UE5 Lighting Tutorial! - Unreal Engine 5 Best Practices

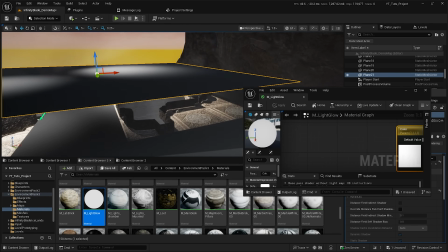37:15 Save. We'll drag that over here, like so. I'm going to apply that to there.
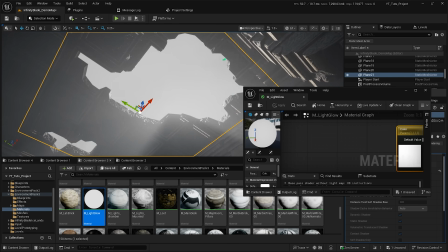37:20 And now we have what appears to just be like a casting light like that,
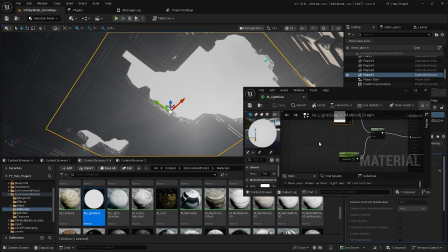37:25 but then with a combination of that, and then if we increase the power to say 5,
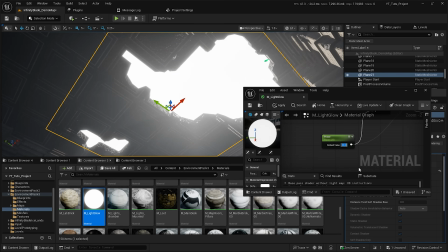37:33 10, 20. You see how it starts, like we've now got like a blooming that's happening?
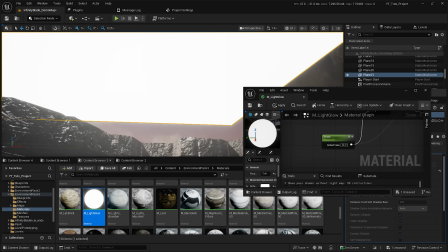37:40 And again, not lumen, we're just blooming a flat plane. Yeah, as you see, that's just a plane there.
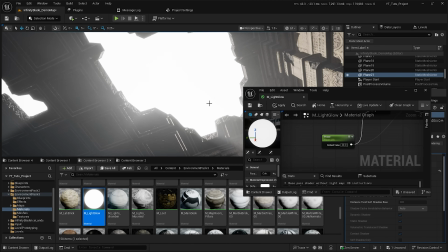37:45 But it's now starting to look like the effect of eye adaptation,
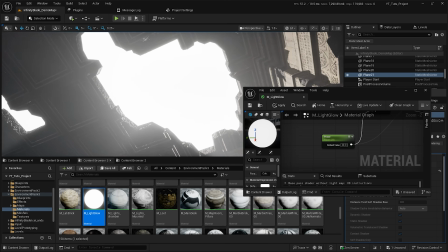37:49 where it's like so much brighter outside of the space that it feels like there's just light filling in the world.
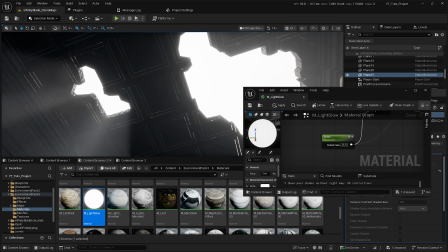37:56 So again, while it's not necessarily realistic, it's an easy way to sort of cheat it, and I see it done in games all the time,
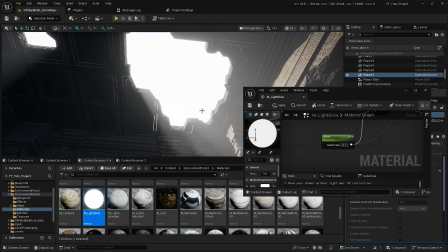38:01 where they will just put like a plane there or something like that to indicate that there's light in
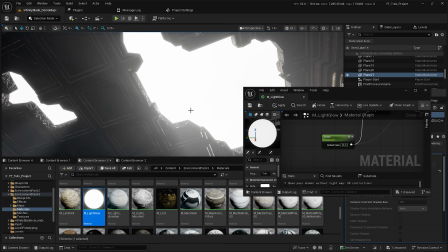38:05 the world, when what you're really looking at isn't like a very blooming expanse or sky or anything like that.
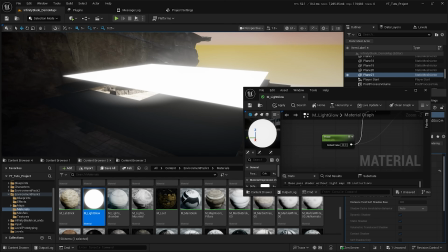38:11 You're actually just looking at a flat white plane that's kind of glowing, right? So that's cool.
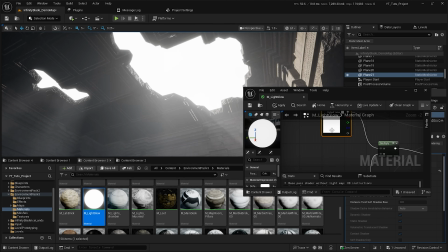38:15 So if we chuck that there like so, I kind of want to start looking at the color a little bit already, but I'll resist for now. But yeah, we'll play with that in a sec. I'm just going to save that. We'll close that, and that's fine.
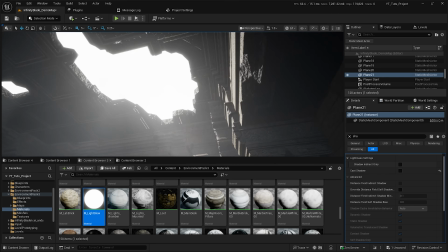38:28 And we now have our white plane, which is cool.
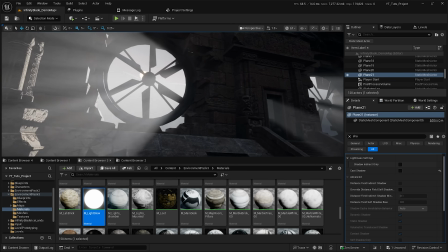38:30 Now, what's cool about that is I actually think that is more interesting than what I'm seeing out there as well.
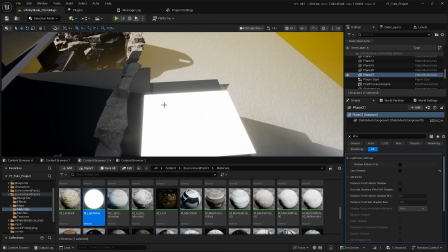38:37 So I'm actually going to do the exact same thing for this spot here.
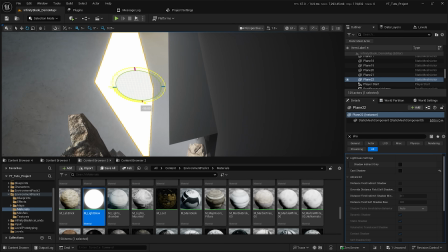38:41 And what's cool is like these you can just have in like front of windows and stuff, but you don't actually need it to be like everywhere.
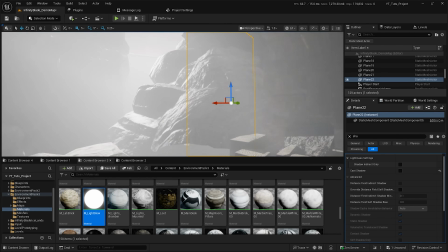38:50 Like it wouldn't make sense to have it here. You do just want that to be the sky, right? But as long as things are mostly hidden well enough, then it should be fine.
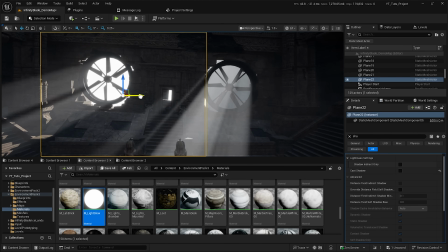38:56 And you can already see, so if I put those side by side, right?
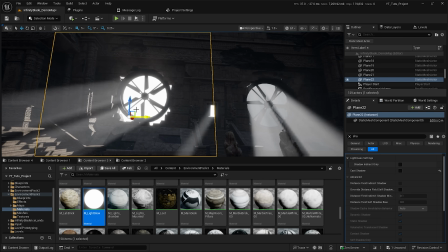39:00 I don't know, to me, that looks more like it's a bright outdoor environment than what I'm getting from this one here, which looks a bit dull, right?
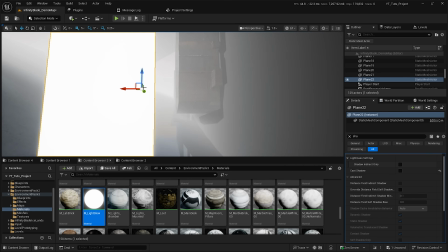39:09 So if I move that across like so, and I move that in a bit closer so that it covers both, right?
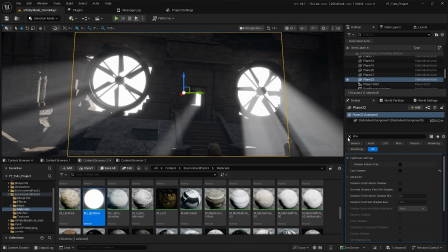39:14 Cool, we're getting that effect, which is awesome. And then if we go to the post-process, cool, and then let's, what am I looking for? Bloom. I'm definitely, as much as I'd want to turn that on, I'm not going to, but I am going to increase the bloom intensity.
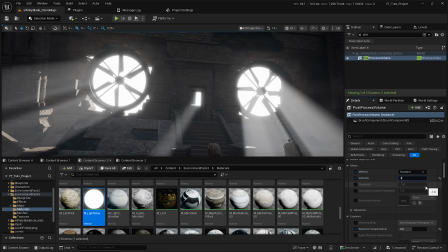39:31 So if I up that to like, I don't know, 2.2, give or take, we're now getting a really nice blooming effect.
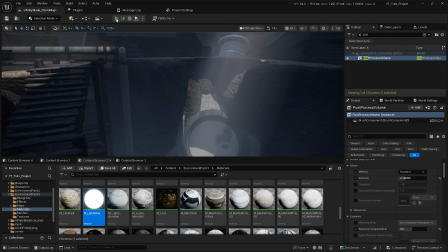39:38 Everything else looks cool. Like if I'm just running through the world now, full screen.
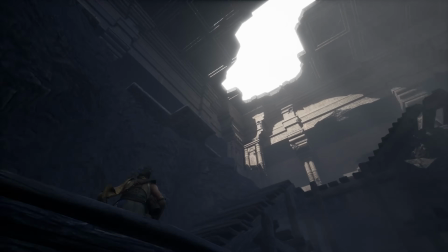39:43 So that's still looking cool, but then when I look up, I've got this really nice blooming effect that's coming through the ceiling, like so.
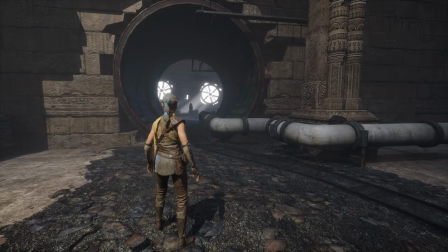39:52 And then over there, I've got very clear glowing that's outside that's drawing me in that direction as well.
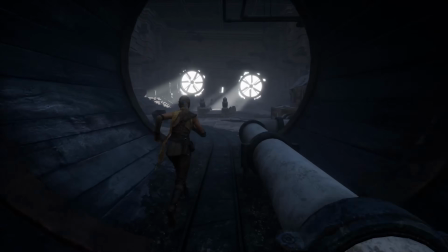39:59 Now, we can push all of this further if we're using eye adaptation and stuff, but again, that might be something for a later video.
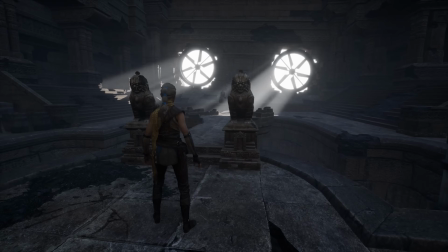40:05 But yeah, you get the idea, which is really cool. So got that.
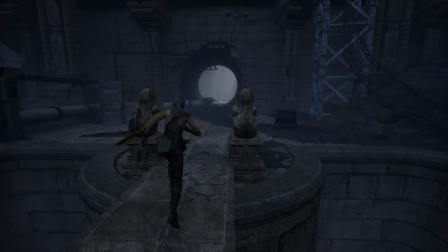40:10 Volumetrics are looking kind of interesting and stuff like that. Now, because we haven't got lumen, we are missing something a little bit here,
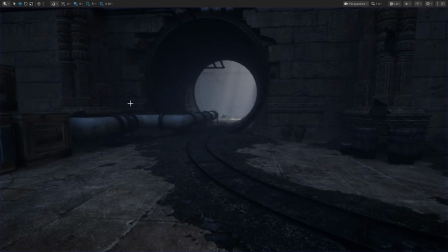40:18 and this is where I would like to do fake lighting, and I actually talk about this a little bit in my chapter as well,
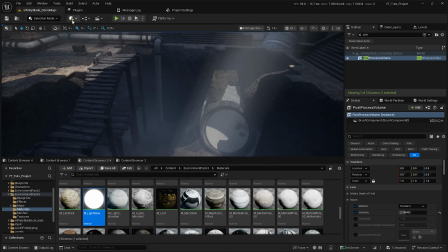40:26 which is the effect of like just basically fake bounce lighting without it actually being real.
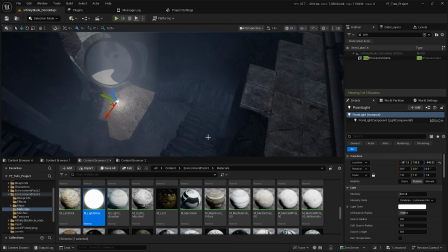40:32 So what I'm going to do is I'm going to bring a point light into this space, like so.
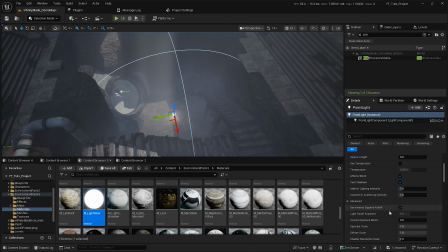40:36 I'm going to set it to be inverse squared fall off off.
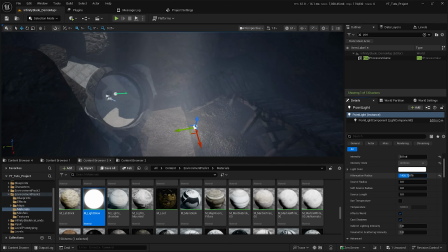40:41 And then I'm going to increase it to fill in this space a bit.
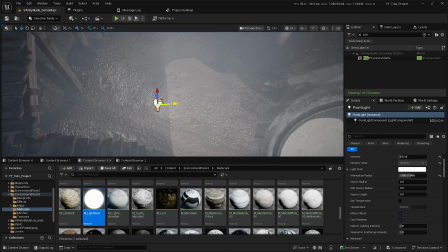40:45 And what I kind of am trying to imply here is that if I put that kind of in the center of where the impact is occurring,
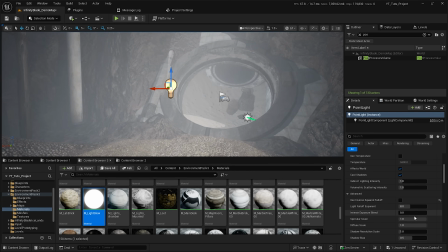40:53 like so, I'm also going to turn off the specular scale so that we don't get like a shininess,
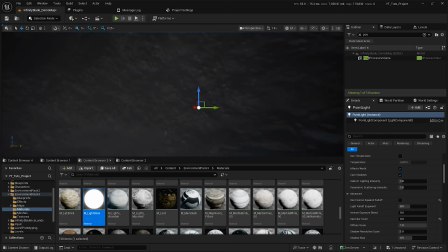41:00 because I don't want a shininess from bounce lighting. So I put that there like so.
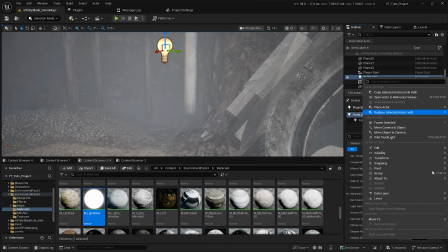41:06 Close that. I'm going to move, because this is good folder management, because we want that to be easy to manage.
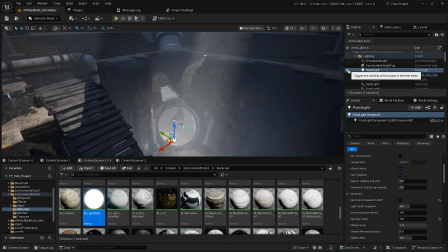41:13 So I'm going to put that there like so. And then if I click on that and I turn that on and off, do you see how that's giving a sense of like light bouncing now?
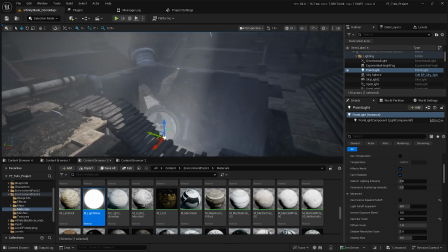41:22 And I think that looks like really, really cool.